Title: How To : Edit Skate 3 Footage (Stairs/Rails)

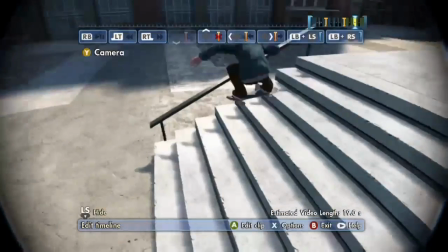8:20 We just wanted to get everything in camera focus first, and now we can go back and kind of edit.
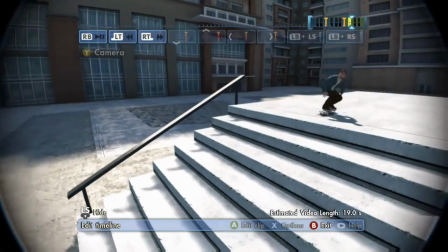8:29 Like that's alright, but it's missing something. A little bit better.
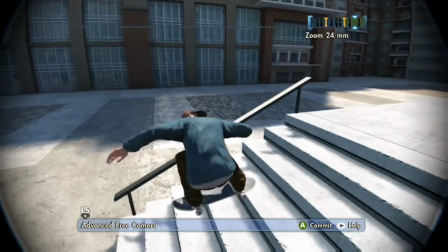8:36 Now we're going to get a little bit closer for a little bit more of a personal feel to the trick.
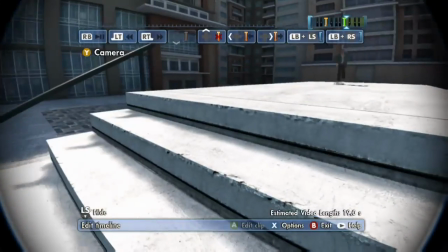8:44 Going to get real low with the skater when he lands. Check it out.
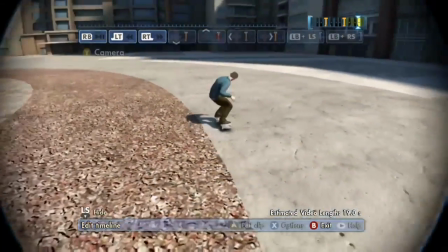8:50 Hands up. I did like that.
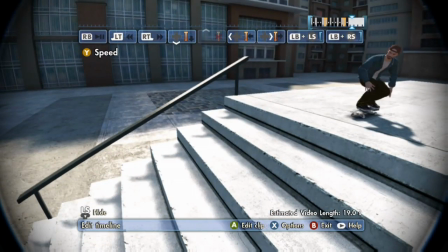8:53 Now the only thing I would change about this is maybe pan like wrap around on the last frame so that I can get that whole
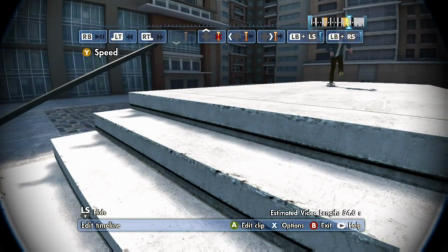9:03 like going with the flow of the skater vibe, I guess.
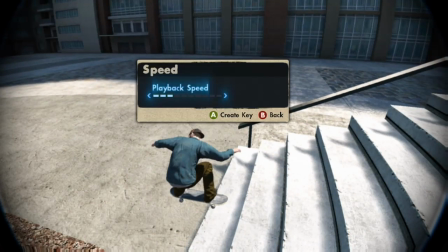9:09 And then I just made this as slow as can be for no reason at all, just to do it.
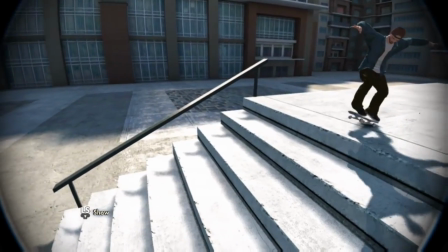9:17 I do like the way that it's like super slow down. Shows how perfect the frontside flip is.
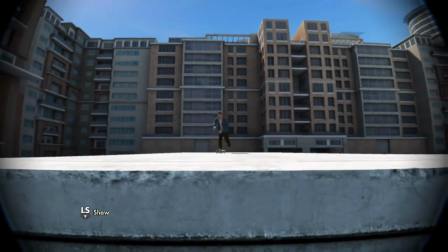9:24 Check out the set, and then it pans down to the skater. Now let's check them all out.
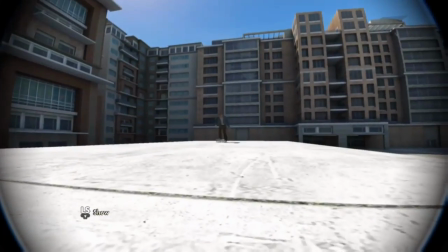9:31 Full cab flip lip. Looked good. That sun was right in the background.
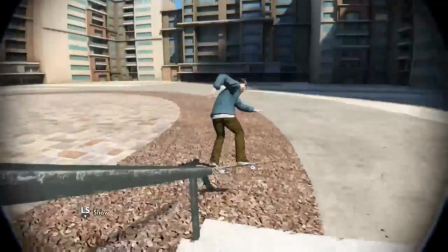9:36 I did like that. Switch tray nose slide right in the camera, right on the lens.
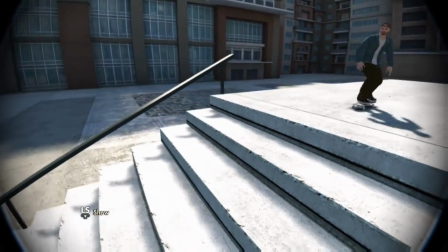9:41 Check out this frontside flip.
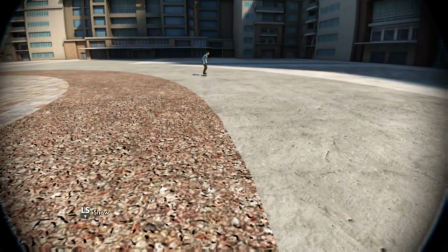9:46 Super perfect. Alright guys, this is Rest in Peaches with how to edit your skate footage.
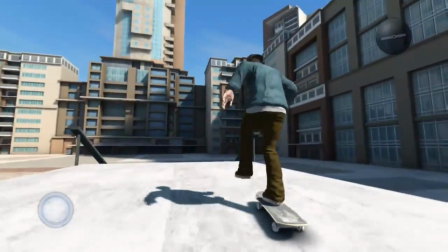9:53 I know no one asked for this video, but I don't really care. I wanted to make it anyways.
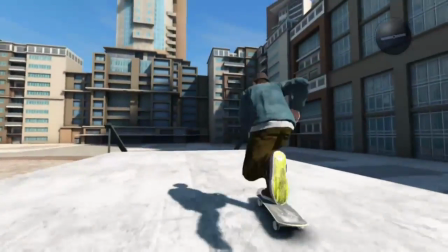9:59 But you know, have a wonderful night, guys. Enjoy the video. I'm going to be going back to my 3 videos a day schedule.
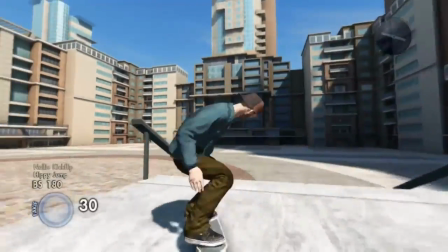10:06 Enjoy the rest of the footage. Leave a like down below. Comment if you wish. Let me know what you guys want to see.
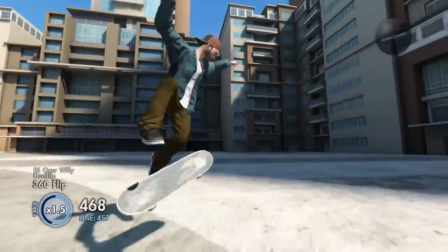10:12 And as always, take it easy and rest in peaches.